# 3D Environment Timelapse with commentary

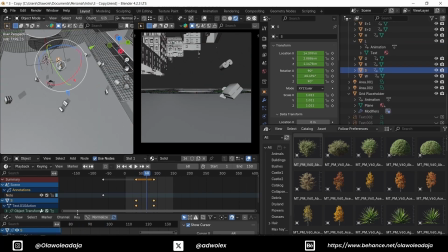But if it actually does reduce the quality of what I have done, I kind of like find a balance between that.
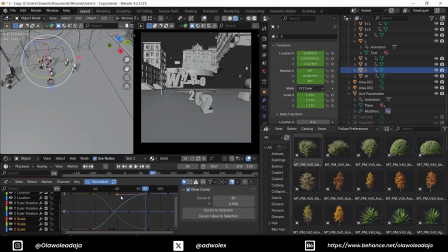So that was the case of this. And if I made all the text dramatic, extra dramatic,
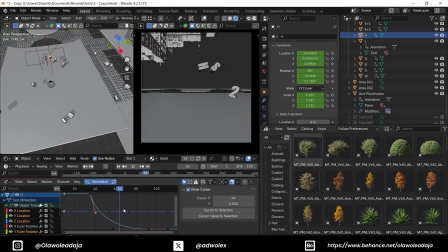it will take time because I will have to tweak each individual text and their values and stuff.
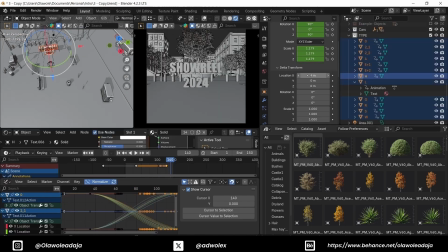You see what I was doing to the H there. The H was coming in a stylish manner.
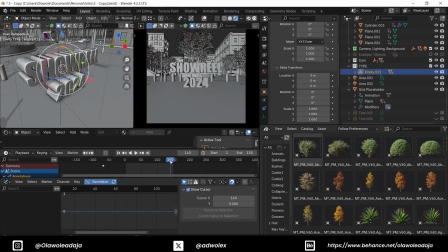That was what I was talking about. I just look at it like, is it worth it to do something like that?
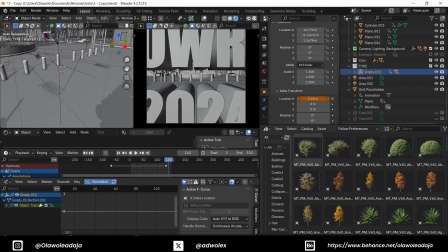Is it not cool without having stuff like that? And moreover, this is an intro.
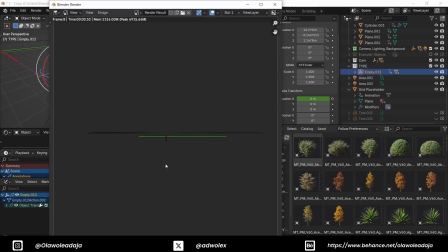It has to
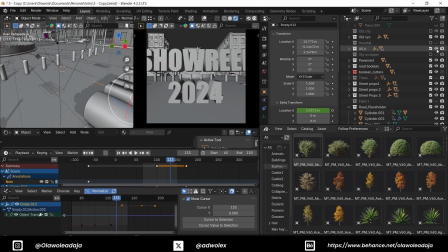be something that people will not get bored before
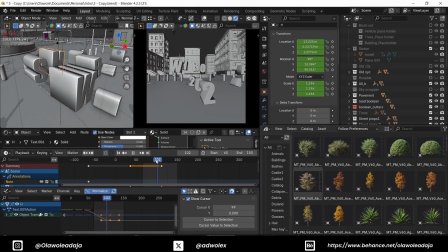they watch the other works in my showreel. So those are some of the things that were considered, that were taken note of.
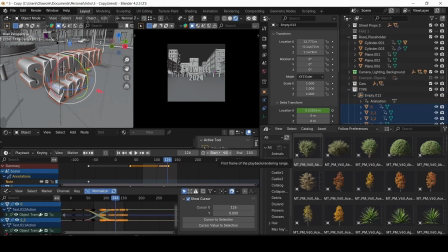I'm trying to talk about some of the decisions I'm making.
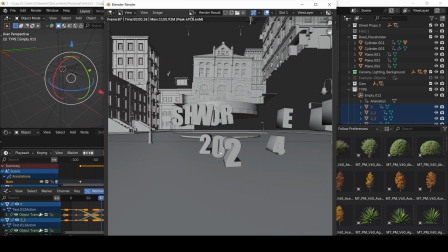I want to be sure I'm touching a lot of things, but definitely I know I will miss a couple of stuff.
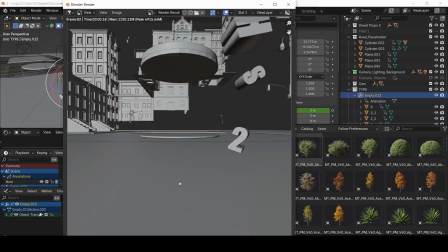So if you have any questions regarding any of my decisions or why I did stuff,
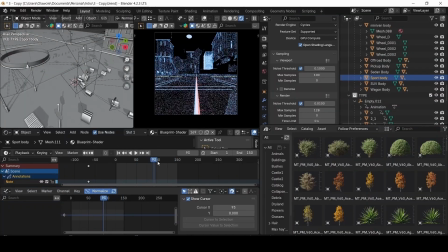why don't I do it in a manner, and if you have a suggestion, you can also go ahead and suggest those in the comment section. So yeah, the lighting for the text was a separate lighting. I had to light it
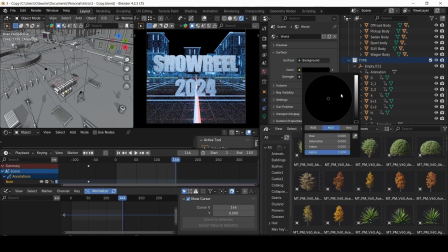with two planes in such a way that I created a plane that is facing the middle
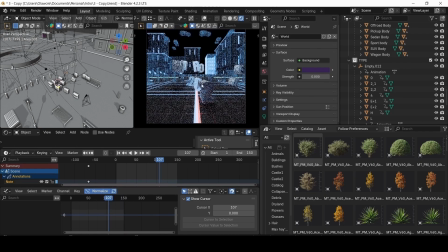of the showreel text to kind of like highlight that the middle point to make it lighter and creating a kind of fall off to the side.
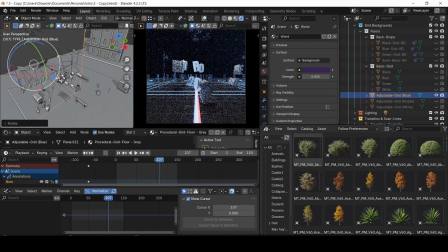So that will give you an illusion of the text curved, like it's bulging out in the middle, then curved
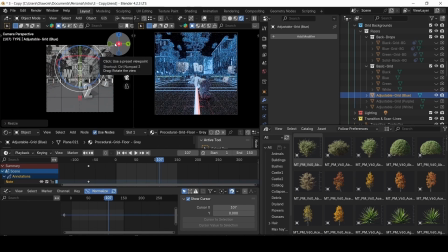by the side, which actually is a straight text,
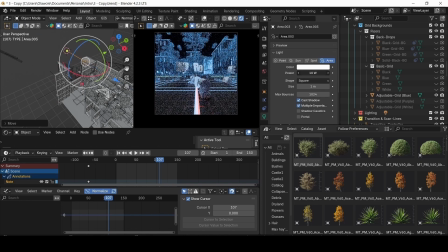That's one of the things I actually did with the text. And also
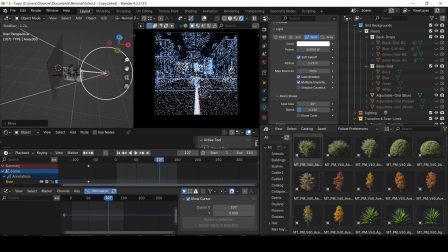if you are working with a text,
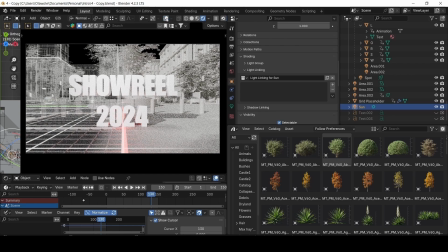if you are working with a text or an animation and you want it to look like the element in the scene is a bit bent,
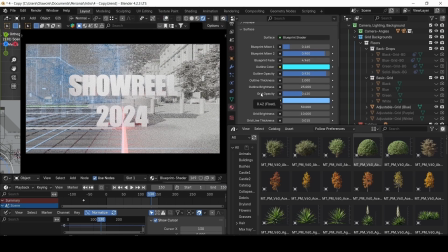having this kind of curvature along the right and the left side, what I did was I used 24 focal lengths for my camera.
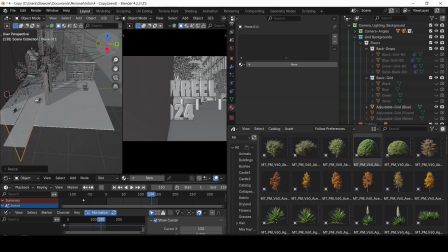That's for the camera. Yeah, that is going to create that kind of illusion.
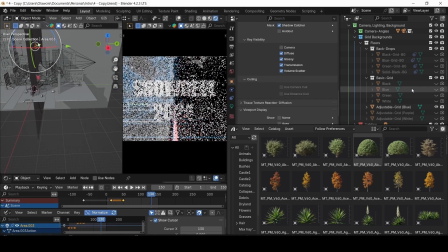It actually worked for this scene, which I am pretty happy with. So another thing that I did was,
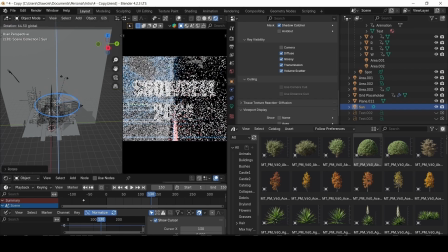I'm trying to kind of like look for a balance between the clay render and the wireframe.
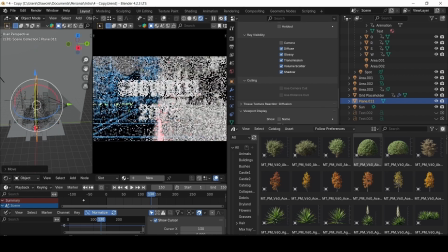I want the wireframe to be obvious, at the same time I want the clay render to be obvious.
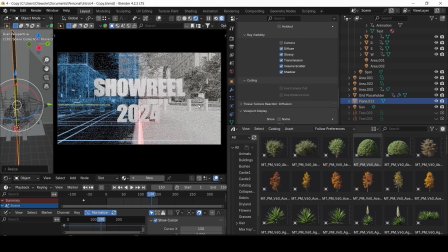So one of the things I did was create a plane in the middle to block the light
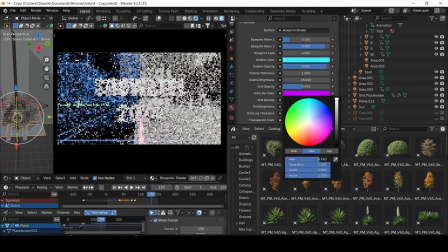coming from the clay render scene to the wireframe scene, but it didn't turn out well.
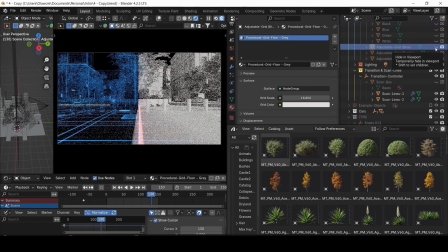It was too dark, the wireframe scene was too dark, and it was not looking like they were part of the same scene.
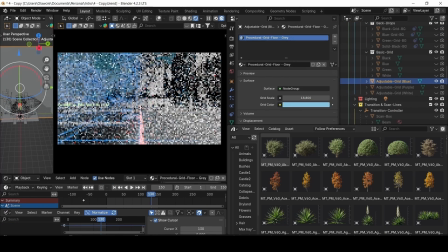So I had to just go ahead and remove the plane. One thing I didn't mention is that I was using just a single sun for the scene,
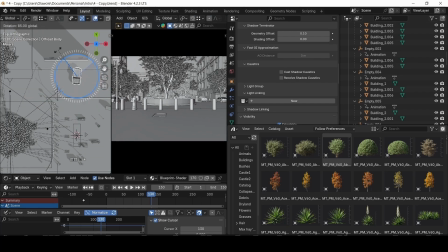then I used a spotlight for the background. The background is like a plane that has these mechanical lines on it.
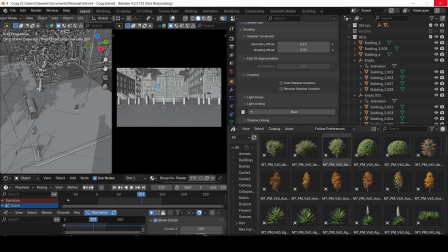It comes with the add-on. So I said add-on, plugin or preset.
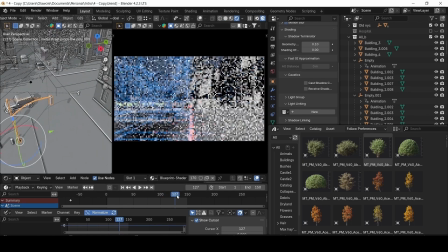It comes with it when you bring the entire collection into your scene.
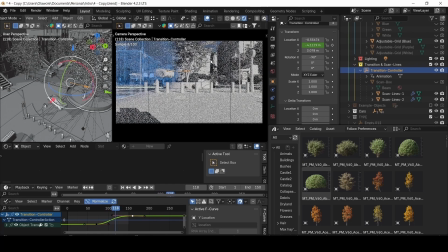It comes with it. So that was what I used.
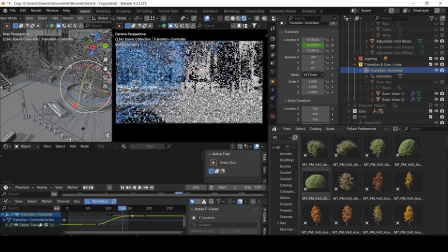I just changed the colors,
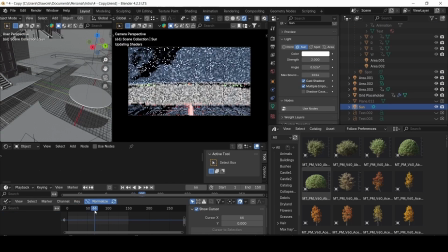tweaked it a bit as a background to give it a kind of feeling like it's a blueprint and it's being created
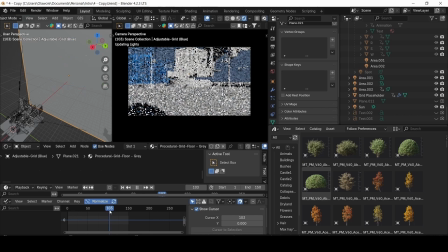virtually or stuff like that. So that was, I just felt like it's cool, and
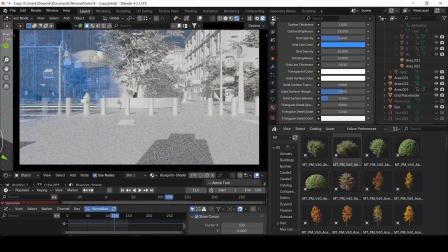it will add a form of depth into it. So yeah, so that's one of the things that I did.
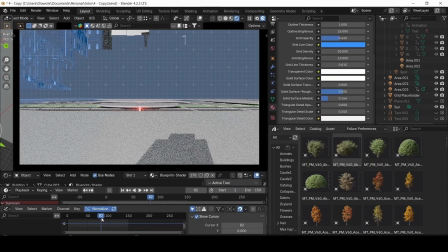I animated the sun. If you look at the video very well, when the grid line was coming up, the grid line
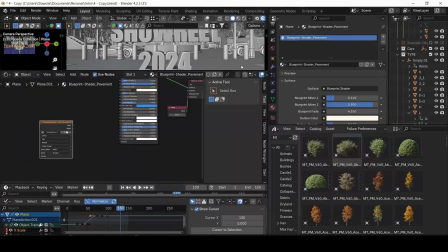is being illuminated by the X and Y axis
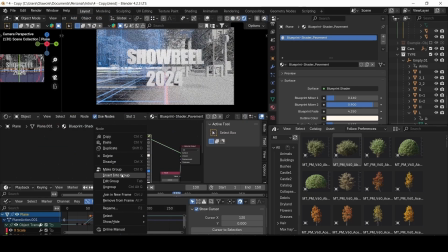and a point light, the point light that I said I used for the background. So I animated the sunlight that it comes up gradually as the
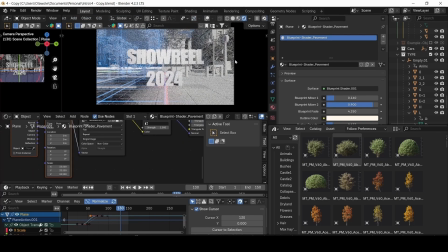pavement is being scaled in. So it just comes up gradually till it comes to its full intensity.
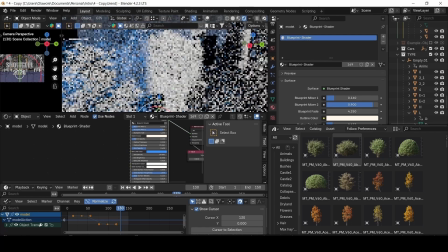So that was what I did basically for the lighting. Lighting is pretty simple.
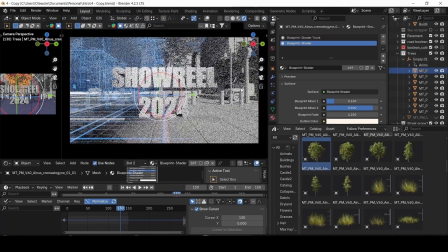It's just majorly the sun, the point light, and that's all.
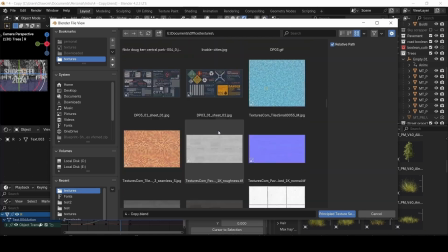So the blueprint shader is just a bunch of coupled together different
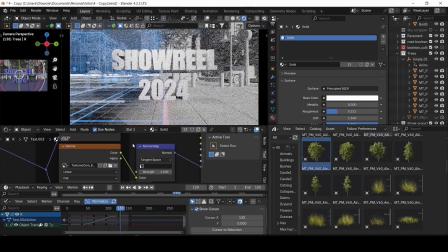shaders mixed together. Yeah, it was pretty brilliant.
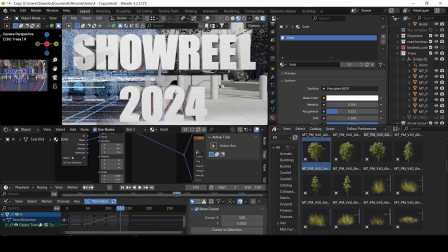It saves time rather than using a wireframe or going to
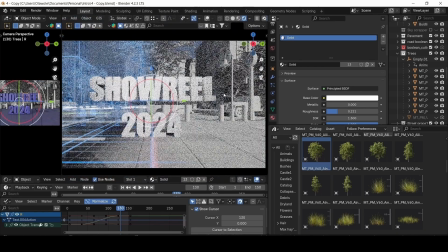turn every of my mesh to curves and using a curve profile on them in geometry nodes. That will have taken ages. So this is faster.
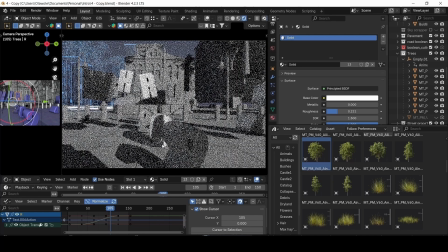If you can get it, I will put the link to the creators add-on in the comment section.
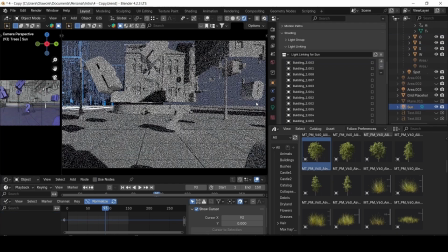So yeah, I think that basically sums up everything I've done, and at the end of this video you will see the intro, the showreel intro.
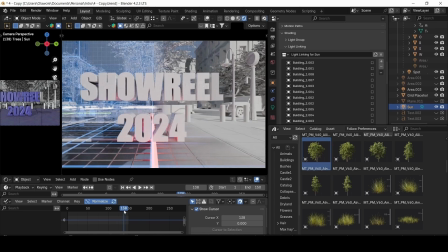If you are keen on seeing the showreel, you will see the showreel I will put a link to the Vimeo,
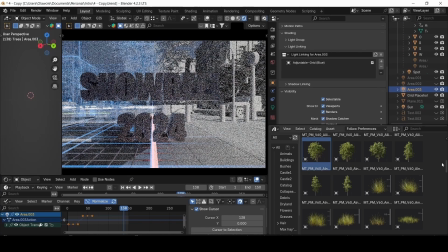or yes, I will certainly upload the showreel on YouTube also, so you can go to my video section to see the showreel.
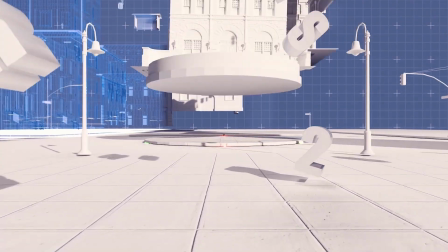That would be great. And yeah, if you have any question, you can drop them in the comment section.
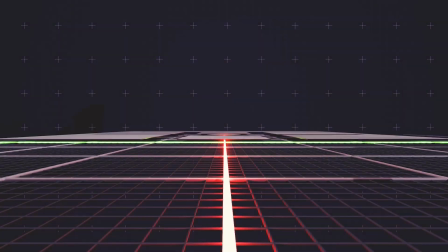Thank you very much. Goodbye till another time.